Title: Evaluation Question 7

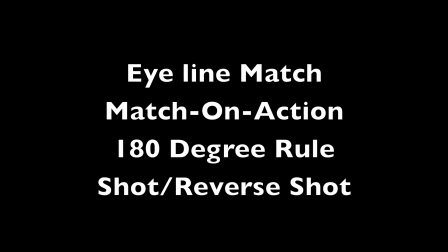4s
Through the process of the preliminary task, I have learnt about the 4 continuity editing techniques. I have used all of them in my opening sequence to show my full understanding.
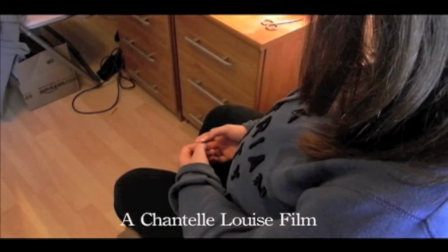16s
I started with eyeline match, where you see Becky looking down, then the audience sees that she's pregnant looking at her stomach.
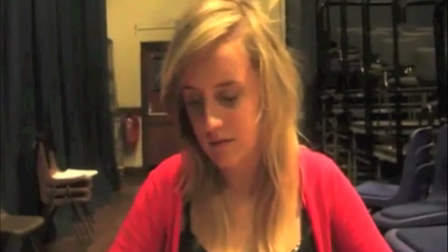23s
I used eyeline match in the preliminary task when Heidi looks down, then sees the letter addressed to her.
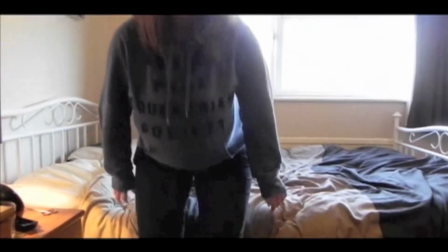30s
I mostly use match on action, when Becky walks to her dressing table,
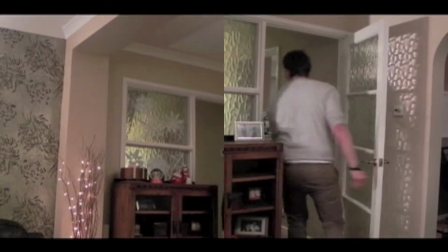35s
the mum and the boyfriend walk out of the room, and when Becky walks out of the door.
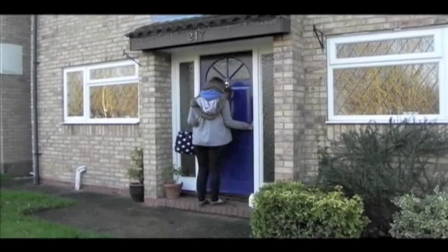40s
I have greatly improved on this technique from my preliminary task, where I struggled to keep to the 180-degree rule.
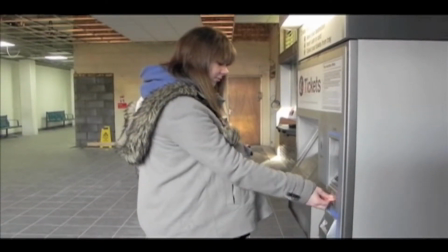47s
I have learnt from my mistakes, and I believe my editing skills have really improved since.
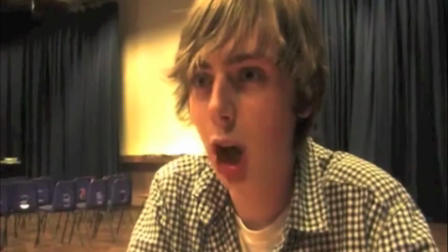53s
Shot reverse shot is a film technique where one character is shown looking at another character,
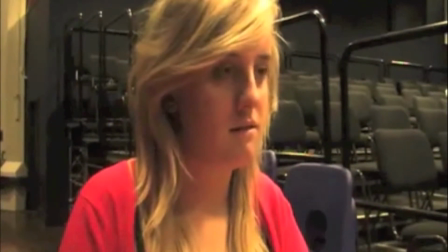58s
and then the other character is shown looking back at the first character.
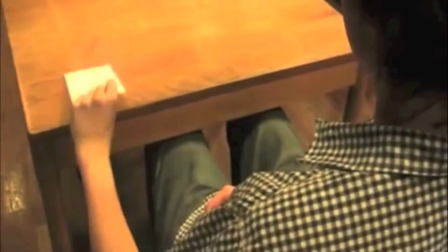62s
Since the characters are shown facing in opposite directions, the viewer assumes that they are looking at each other.
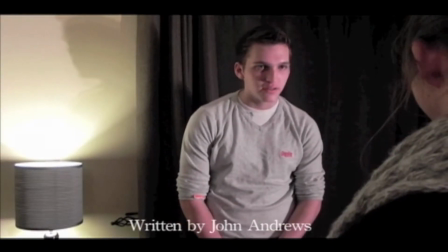68s
I use this technique a lot, especially when the characters were having conversations.
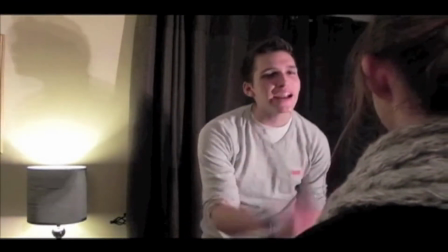73s
This helps to convey emotions and feelings and reactions to what each other are saying.
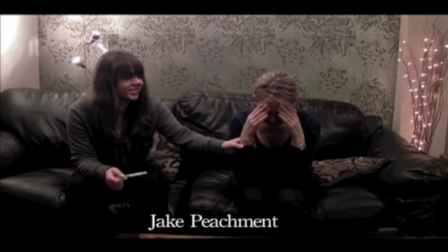79s
This is particularly useful in my film because the characters don't agree with each other, so you get to see the raw emotions in their faces.
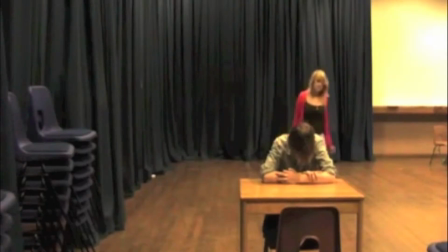88s
This technique links to the 180-degree rule.
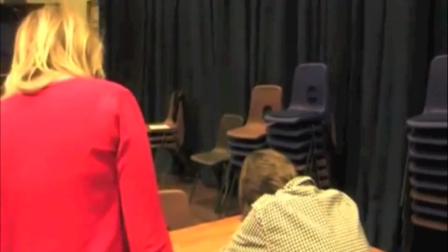91s
When you're filming the characters looking at each other, if you film on different sides of the 180-degree rule,
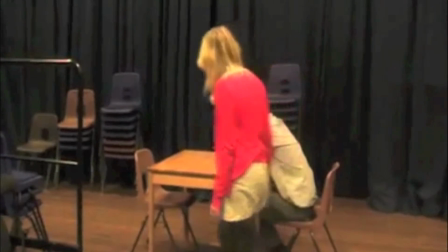98s
then it doesn't appear that they are looking at each other, so this can be misleading and confusing to the audience,
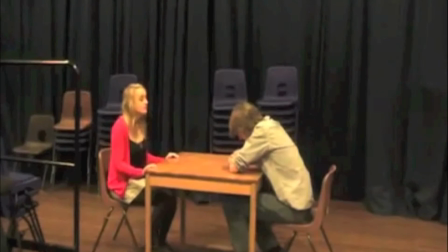105s
which I learnt from during the preliminary task.
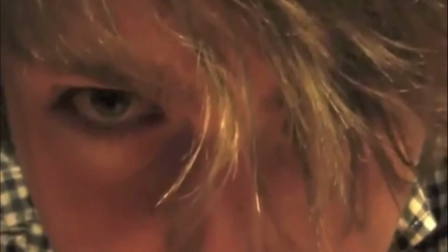108s
So I paid particular attention to make sure that my characters looked like they were talking to each other.
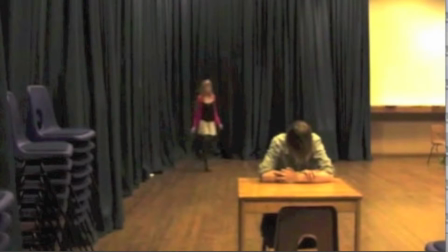116s
Also, the mise-en-scène was clearly a school hall, which looked unrealistic of the situation and very unprofessional.
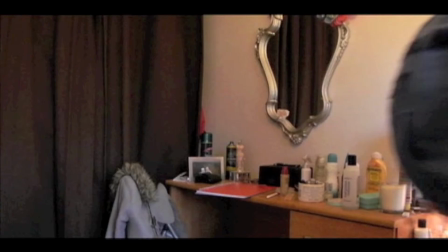124s
So when it came to filming my opening sequence, I paid close attention to everything.
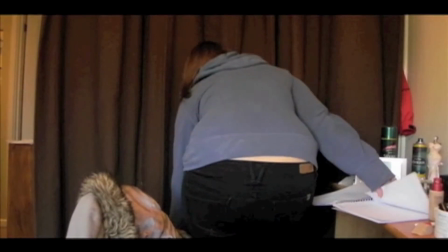130s
I have addressed these issues in more detail in question 1.
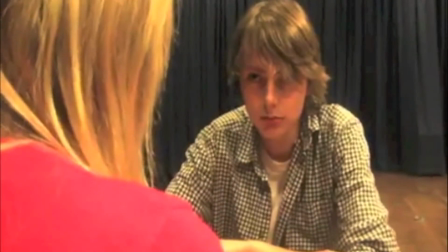134s
Also, the audio is very unpredictable in places, where it is very loud, then too quiet.
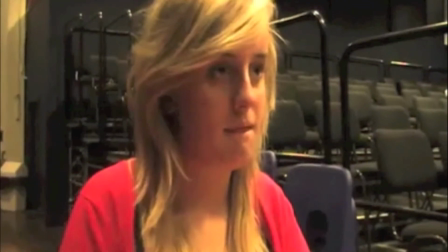140s
I also had to redo some of the voiceovers, which caused the picture and sound to not match up.
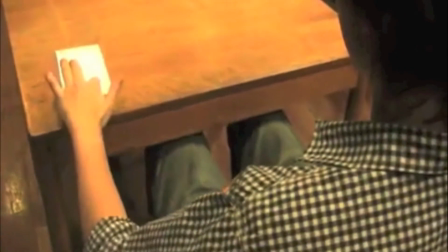146s
This gave an unfinished effect. Since then, I have made sure that the audio being spoken clearly matches the images being presented.